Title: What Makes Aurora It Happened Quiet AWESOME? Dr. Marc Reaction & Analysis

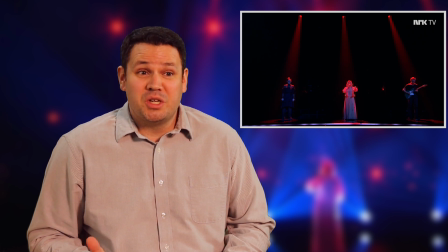(12:45)
Notice that huge change in lights, how dramatic it was. We got rid of that white and how dramatic that lighting is. Gorgeous, right? It is so gorgeous. It sets up this high contrast dramatic moment that I'm guessing we're about to hear.
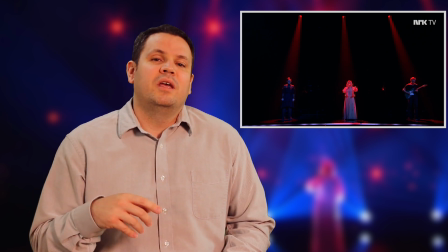(13:02)
Don't know, but I'm guessing. Vocally, what you're going to hear here is that the placement's relatively far back.
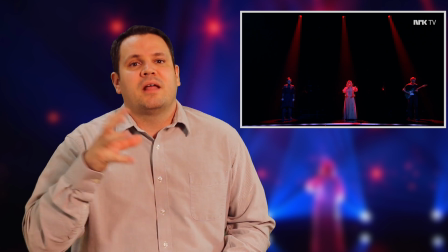(13:07)
It's on the breathy or aspirate side, meaning that there's more airflow than there is vocal fold compression.
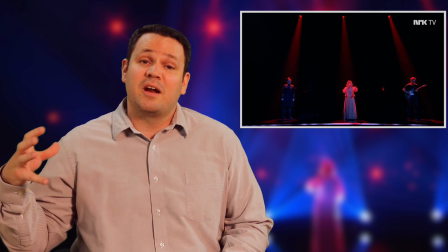(13:12)
We've kind of, her singing for the most part is out of balance that way a little bit, but it's on purpose.
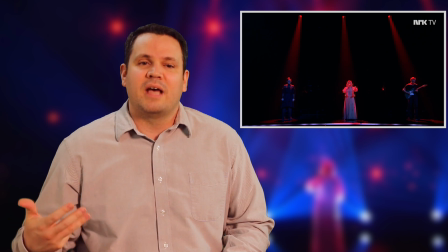(13:17)
It's part of the style, part of the song. It creates this kind of dreamlike ethereal sound, which when she's singing with this microphone, she doesn't have to be loud.
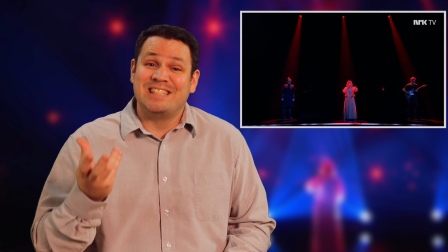(13:25)
She's being articulate. She's being really clean with how she's saying each word, but she's letting that breathy flow kind of go all the way through.
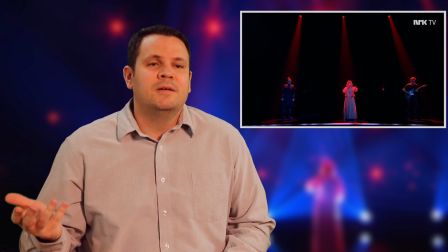(13:34)
It doesn't require super long phrases, and so it works for her in this moment.
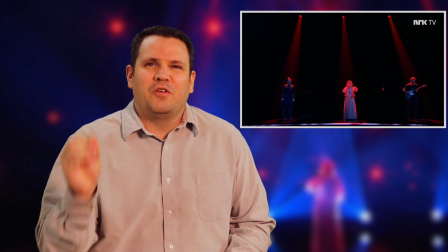(13:39)
So rather than judging and saying it has to be clean and perfect and balanced all the time, no, not necessarily.
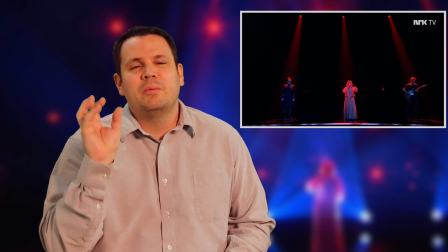(13:45)
I think that needs to be our home base,
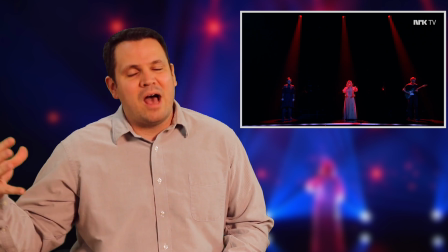(13:47)
and we need to be able to choose that place and know how to break out of that to get different sounds for different styles or different effects.
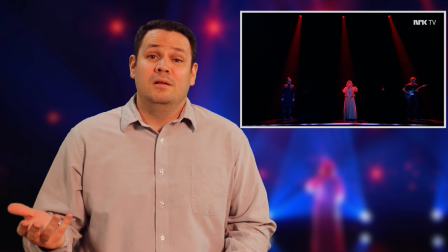(13:54)
And that's what's going on here. So again, for me, this is really compelling in what I'm seeing and hearing.
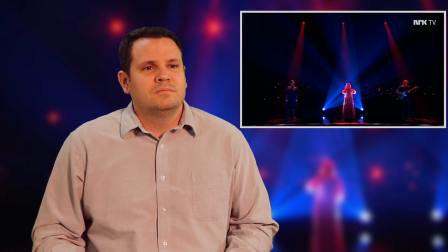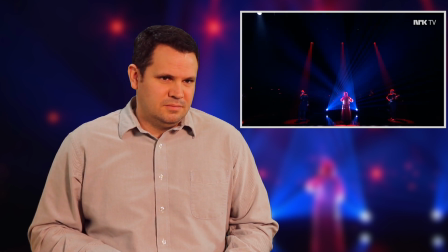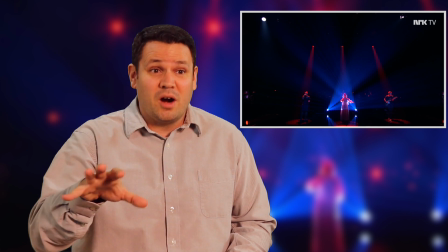(14:16)
You see where those blue lights behind her came in? It went to dark. So we see these three red lights coming down.
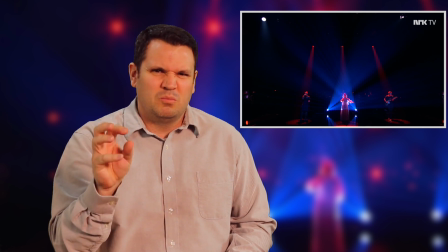(14:22)
We have 3 focal points. She's still that biggest, most prominent one because she's center and because she's got the white costume on.
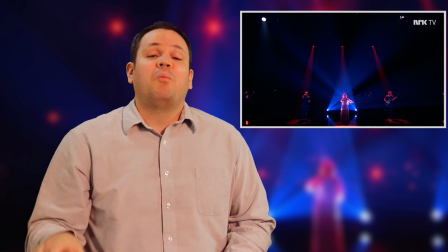(14:28)
But there's 3. Before she starts singing,
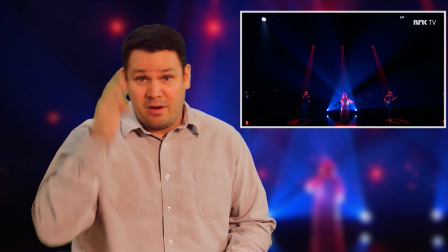(14:31)
that blue comes up behind her and basically puts a triangle right around her and frames her so we know where to look when we're singing.
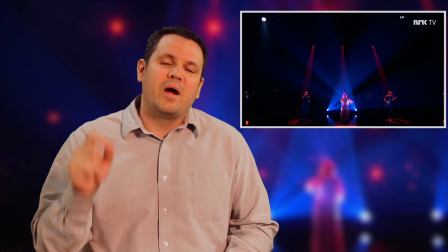(14:39)
This is really important. The audience wants to know where to look especially when someone's singing. They don't want to have to hunt around the stage and figure out which person's singing.
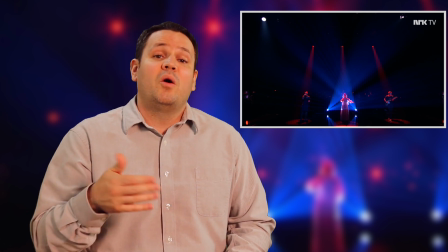(14:48)
They want to be able to look at that person so they know that that is the voice, that's the center of attention in that moment.
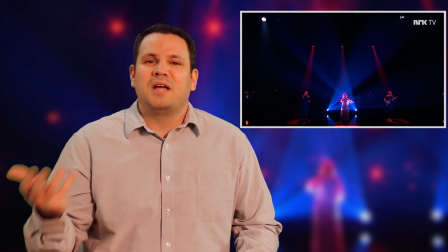(14:55)
Obviously, there are times to break that rule,
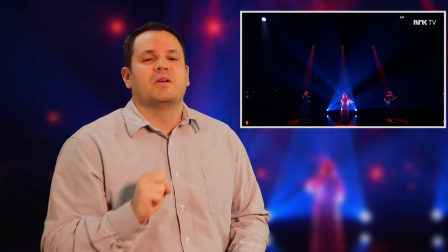(14:57)
but this moment they're being really intelligent and drawing that attention and focus right where the audience wants it to be so the audience knows where to look.
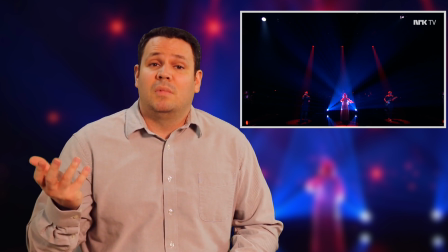(15:05)
Awesome.
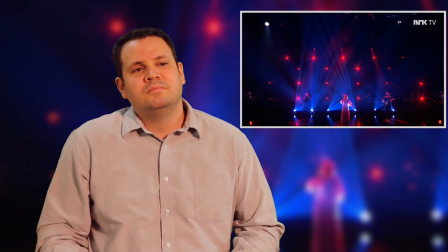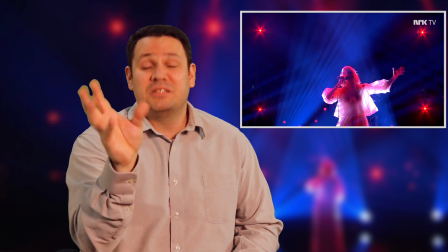(15:14)
Then they added the two other ones in, right? Bam, bam. They established the central focal point first and then brought the other two singers
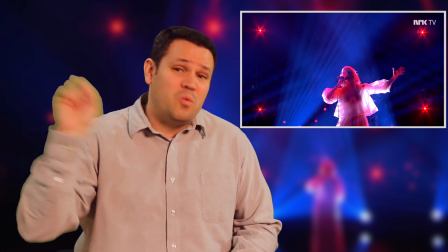(15:21)
up a little bit so that we could see them at the same time. That's also really huge.
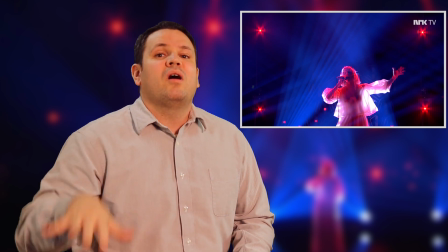(15:26)
In terms of movement or focal points, you don't want to bring all three up at the same time. That makes them all equal.
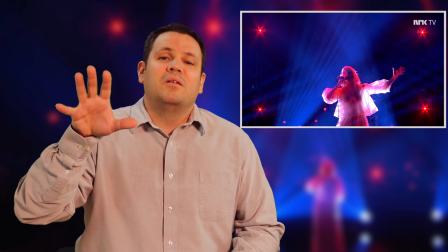(15:32)
It makes it confusing. We don't know. It doesn't really mean anything. But we establish one movement and then the other two happen at the same time.
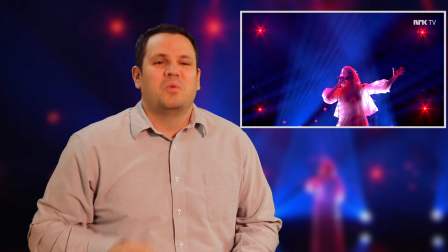(15:40)
Really cool.
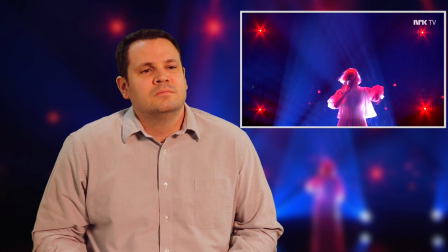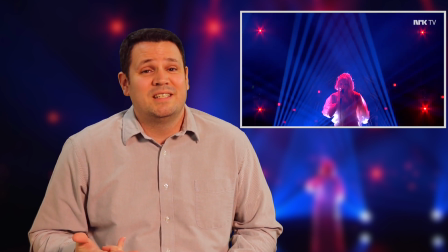(15:50)
Cleaner, clearer sound, more intensity, upper two smile, forward placement,
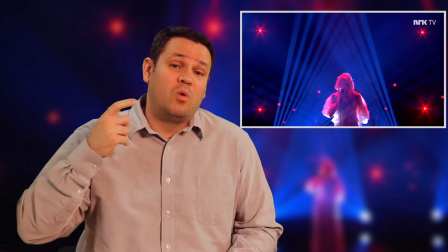(15:55)
more release and open here in the back, more vocal full pressure. We're in that more balanced position.
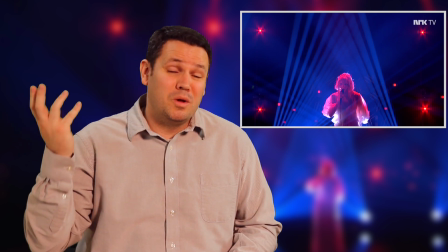(16:01)
There you are. So she can do it on purpose. What's really cool in these songs is if they do it on purpose, then we'll accept it.
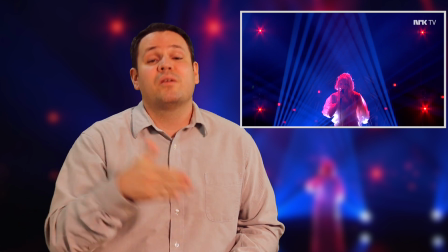(16:10)
What helps us know that they do it on purpose is when we hear them do it in a variety of different ways so we know that it's a choice. And when those variety of different ways happen with sections of the music instead of on specific pitches or melody lines or vowels or whatever,
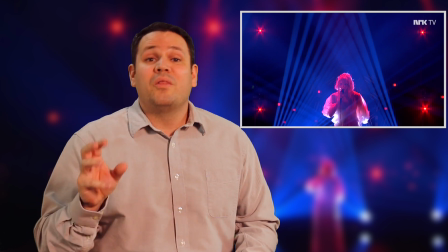(16:26)
then we know that it's a choice, right?
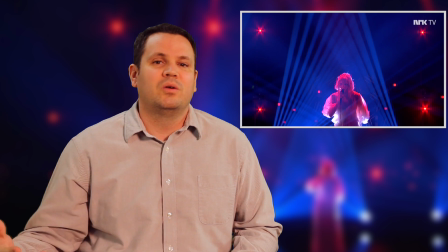(16:28)
Because it's part of what the music and text is calling for, not some technical thing that's happening or deficiency or habit.
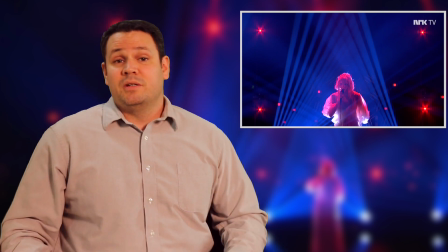(16:37)
And that's what she's showing us here. So really cool.
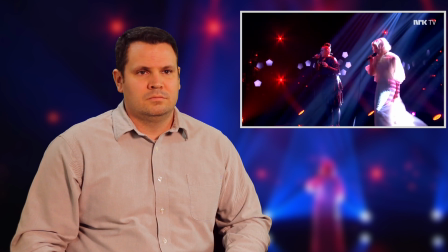(16:41) Don't you speak over my voice.